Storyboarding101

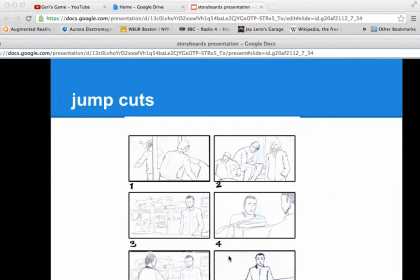(24:16)
So what you want to avoid is cutting between two characters with the same shots.
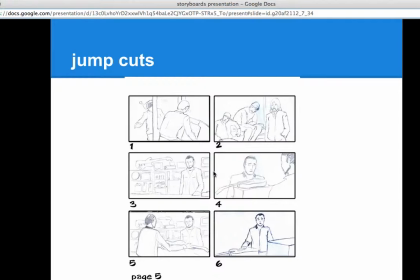(24:24)
All right, so doing that back and forth, if they're too close together, it's a replacement. But here, my client asked me, hey, have one of the kids outside the shop,
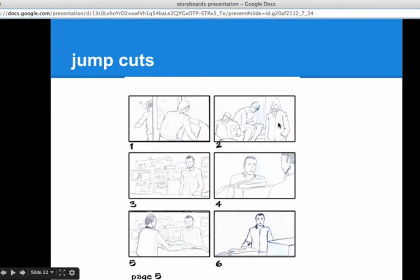(24:37)
then we'll dissolve, and I want him exactly to replace, be replaced by the shopkeeper at his counter. Okay, so, I lined them up, I put them on the window and traced and made sure their silhouettes matched up. Okay, but usually you want to avoid that, right?
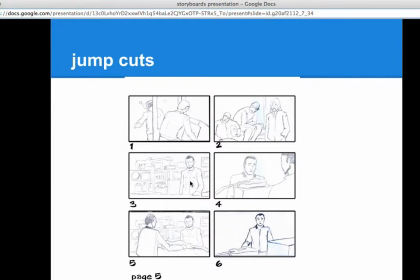(24:55)
So you want to have the rule of thumb is you move the camera like 30 degrees minimum. Um, but yeah, so you have to have some variation, and you want your, here's an over-the-shoulder shot again.
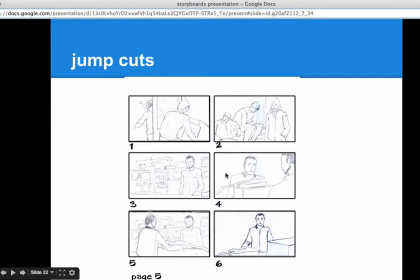(25:11)
You want the viewer's eye to be moving around a bit through the screen.
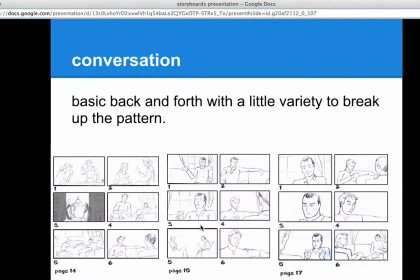(25:17)
You always want to control the viewer's eye. So here's the conversation sequence I just storyboarded for a client, and here's one set where I have the two people 90 degrees from each other,
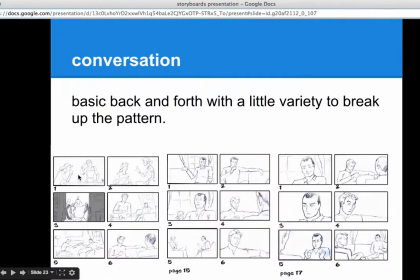(25:33)
and I can go back and forth between one being in profile and the other being in straight on. And so I had a few variations on that. Then we go to this sequence, and I go, they touch glasses.
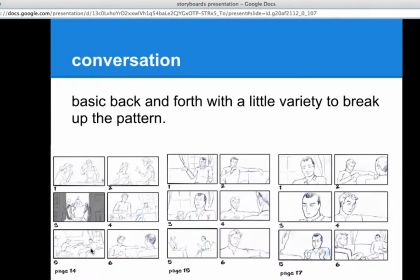(25:47)
That's where I want to use that wide shot, and that's that side shot. And then it's over the shoulder shot, mid shot, okay? A little tiny bit of shoulder there. But, just a mid shot, close up, over the shoulder shot, a side shot.
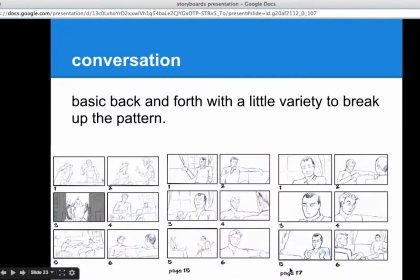(26:08)
15, 16, oops, where's 16? All right. I have a diagonal high one as well. So, this variation as you ping pong back and forth. All right. And so the fact that the viewer goes from looking at this side of the screen,
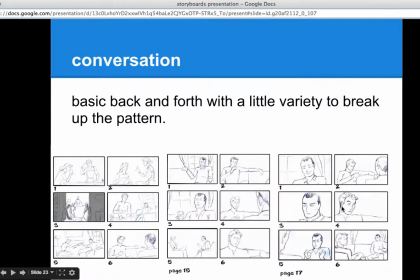(26:26)
then they have to move their eyes across, that's strategic. Okay. In that previous sequence where I'm replacing the kid with the shopkeeper, the director really wanted your eye to be on that kid, and then it dissolves and does the transition.
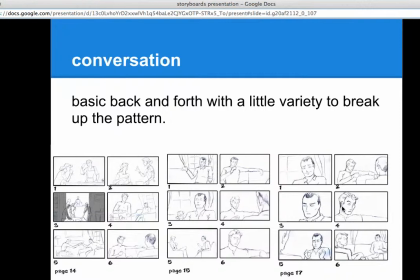(26:42)
He knows where he wants the eye of the viewer for the sequence.
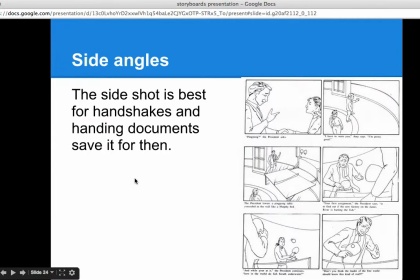(26:48)
Okay, so side angles, once again, we've already talked about it a bit. Here's my handshake, variation on the other handshake I did. I got my high shot. Here's a variation on the over-the-shoulder shot. It's past the elbow instead.
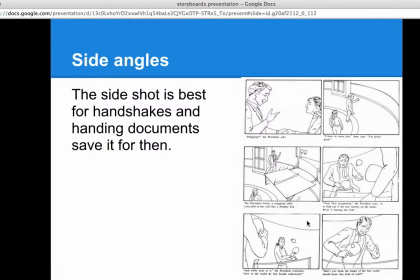(27:07)
Why? It just mixes it up. It's a bit more fun, and that sort of stuff.
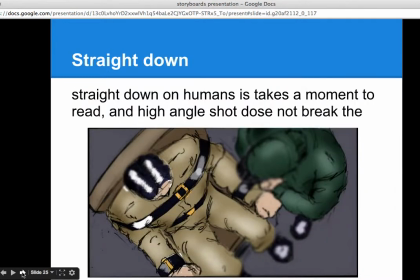(27:13)
So it's the straight down shot. Students always turn this into me, and it's like, you're not doing plays on a football field, okay? It doesn't really work. I've seen it in feature films.
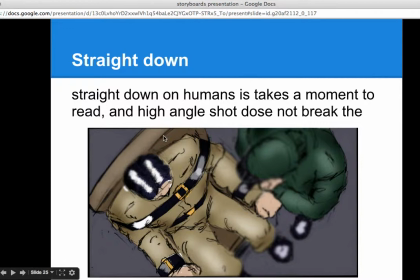(27:31)
It takes you out of that experience. I mean, in drawing this, I had to shift his body forward a bit so you have you can read him.
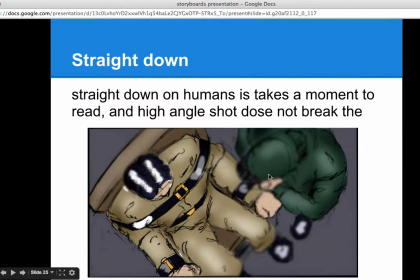(27:44)
The guard here is really hard to read what he's doing, and that's what it is because of the crazy camera angle. All right, but that's the thing. The client really wanted this extreme straight down shot. I have to do it. But as you see, it doesn't work well, so stay away from it.
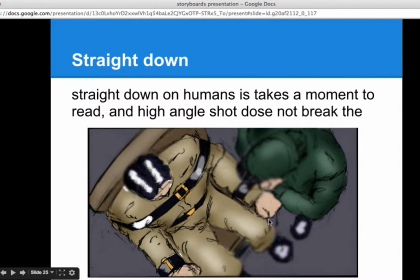(28:03)
Okay, have a bit of an angle. Be up high, but show the length of the body a bit. Okay, because it's how we are used to recognizing humans. All right. Okay. So then we got two styles of shooting.
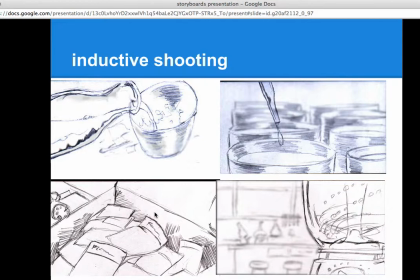(28:20)
We have inductive shooting, okay, and deductive shooting. I've mentioned them already before in doing this.